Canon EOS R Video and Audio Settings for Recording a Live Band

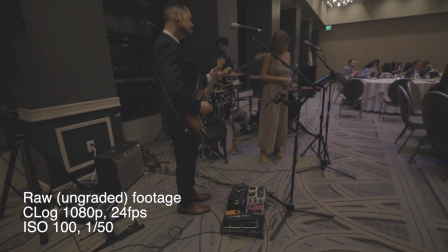4:09 I didn't just stand there and film in one spot. And so I used at least five different types.
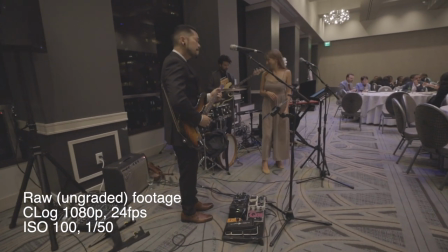4:15 First, I pulled back to reveal the guitar player, and then I moved back in.
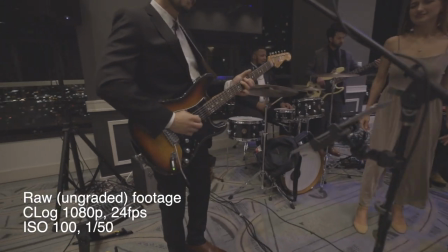4:19 And having seen the entire guitar player, I wanted to focus on the playing, so I pushed in a little bit on the guitar. And then I started to roll around, so I was kind of hiding the rest of the band. And then I pulled back past revealing the mic stand, so the mic stand brushed the frame.
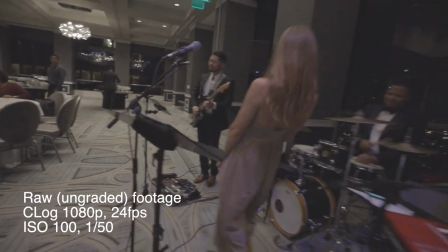4:35 And then revealing the singer and then the keyboard players coming up on my right and as he's about to be revealed Then I push in on the hands so reveals part of him a close-up on the hands And then I get the last two players the bass player and the drummer as
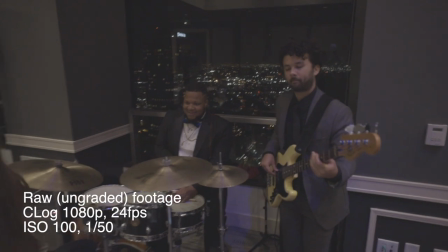4:49 I lift up and as I lift up I'm also tilting down so I'm revealing not only the band But also the city lights behind them
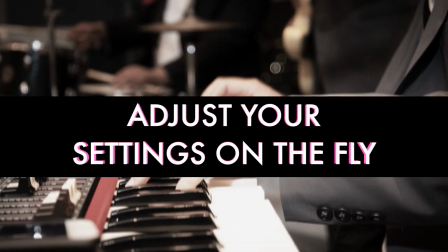4:57 out the building we're on the 50th floor So that was the kind of cool moment as well And the last thing is make adjustments on the fly so
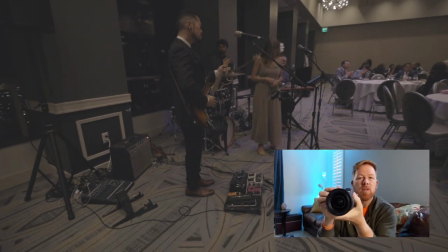5:05 when I started filming it was a little bit dark And so I was holding the camera like this I knew that I needed to bump up the ISO So what I did is you can hit ISO with your thumb and then tab tab right there And you can raise it and touch like that one more time. I'm filming so I'm holding it with one hand The fingers wrapped around that grip and I hit ISO arrow arrow and you see it brightens the picture And that's what I did on the fly. So be prepared to make those adjustments. Well, that's it and I was super happy with the results
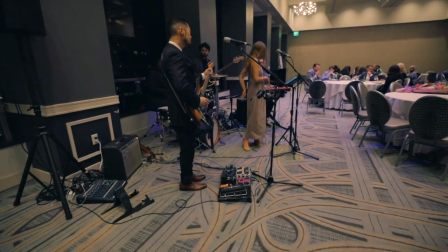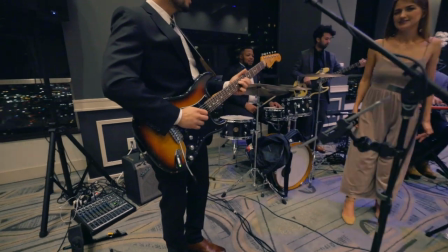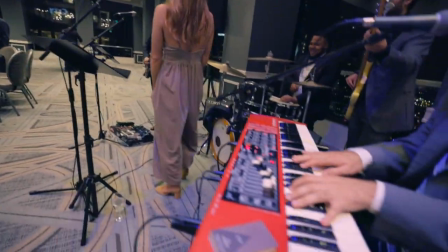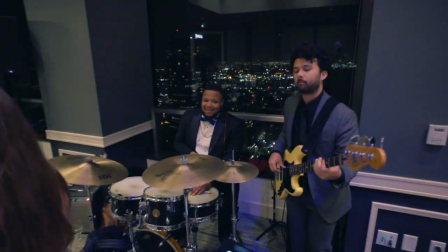I Hope that you've enjoyed this video and a little walkthrough of what a wide-angle Lens and the default audio on the Canon EOS R can do with the proper video settings and audio settings You can have a great great outcome. So like this video subscribe I hope that you've enjoyed the content. I hope you got something out of it and that you're ready using your custom video settings and Don't be afraid just shoot go shoot go shoot handheld like this video subscribe everything. All right, thanks